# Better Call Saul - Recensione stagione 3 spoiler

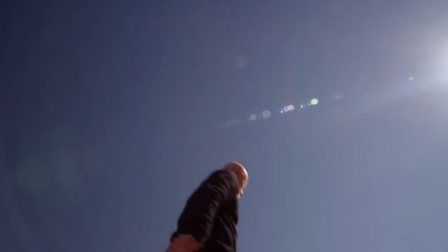12:15 Come nella prima puntata, quando assistiamo alla meravigliosa, l'ho già citata, ricerca della cimice da parte di Mike,
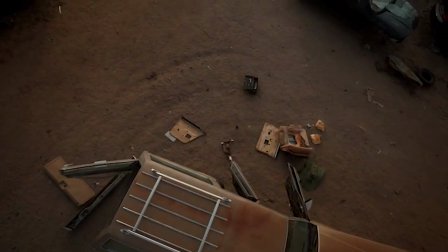12:22 realizzata in modo superbo sia come inquadrature che come scelta della musica. Come ho detto prima, poteva durare anche 2 ore, io me la sarei vista tutta.
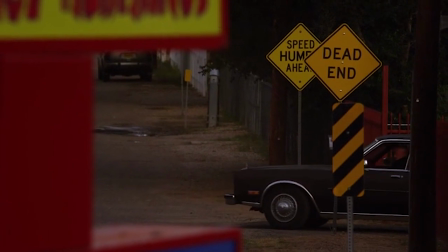12:30 Nella seconda puntata poi la rivelazione del cartello Pollos Hermanos, con un push out,
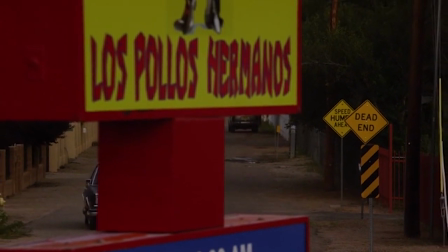12:35 un allontanamento di camera che ci fa intuire, come del resto potevamo capire, dove ci troviamo.
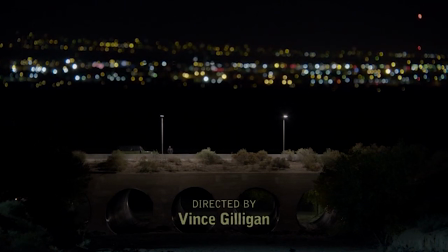12:41 E permettetemi di citare sempre in questa seconda puntata questa meravigliosa inquadratura che mi ha lasciato veramente a bocca aperta. Cioè, sembra quasi di vedere un modellino. E poi le luci della città sullo sfondo che conferiscono una notevole profondità alla scena, nonostante questa inquadratura sia frontale, quindi tendenzialmente piatta.
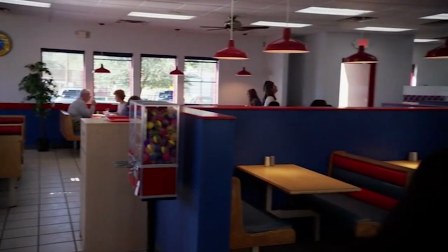13:00 E poi poco più avanti la bellissima panoramica a 360 gradi all'interno de Los Pollos Hermanos,
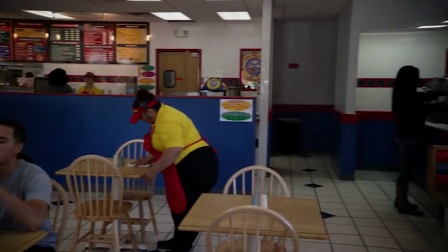13:07 che sembra fatta quasi per permetterci di individuare Gus. Dove sei Gus, eh? Dove sei? Dai, gira, gira, gira, gira, eppure non c'è. Una cosa simile l'avevo vista in Mr. Robot, quando il protagonista, Elliot, ci chiedeva direttamente a noi di cercare qualcosa all'interno della stanza e la telecamera cominciava appunto a esaminare, a mostrarci l'intera stanza. Qui non c'è una richiesta precisa, però vedete, chissà dove arriveremo magari più avanti in futuro a giocare, i registi ci faranno giocare con la telecamera all'interno. Vabbè, lasciamo perdere, mi sto incasinando.
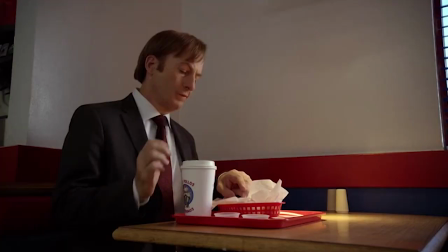13:44 E poco dopo, sempre all'interno dello Pollos Hermanos, quando si dice usare la composizione per rendere al meglio una scena,
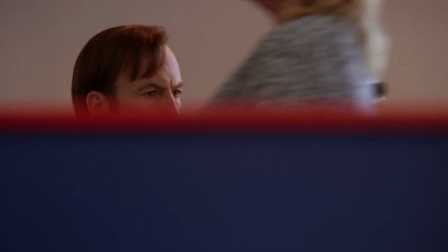13:51 Jimmy è qui per sorvegliare un tizio e questa inquadratura restituisce perfettamente, secondo me, il suo atteggiamento,
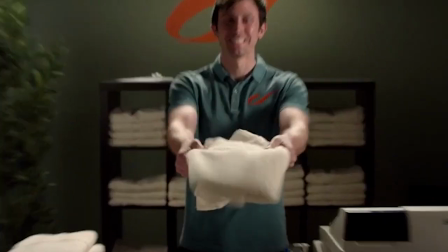13:57 diciamo, da spia. Nella puntata 3, poi,
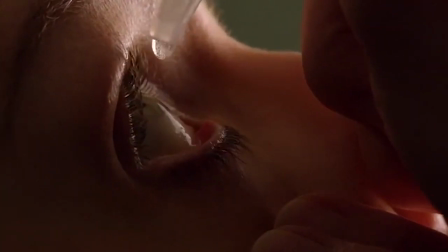14:00 tutte queste zoomate mentre Kim si sta preparando mi hanno ricordato moltissimo lo stile delle transizioni di Edgar Wright, il regista di film come L'alba dei morti dementi, Hot Fuzz, La fine del mondo, eccetera, eccetera. Ultimissima cosa, ragazzi.
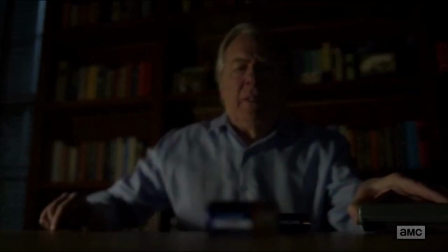Ma secondo voi ci sono riusciti alla prima come col lancio della pizza di Walt? Per cui, ragazzi, questo è tutto. Sostanzialmente a me Better Call Saul continua ad entusiasmare e potrei veramente guardarlo all'infinito. E a voi questa stagione è piaciuta? Come sempre, ragazzi, sentitevi liberi di lasciarmi un commento qua sotto E a me non resta altro che ringraziarvi della visione, ringraziarvi di tutti i commenti, di tutti gli iscritti, di tutte le visualizzazioni, eccetera, eccetera. E vi do appuntamento al prossimo video, ai prossimi video, sempre qui su Through the Looking Glass. Ciao a tutti!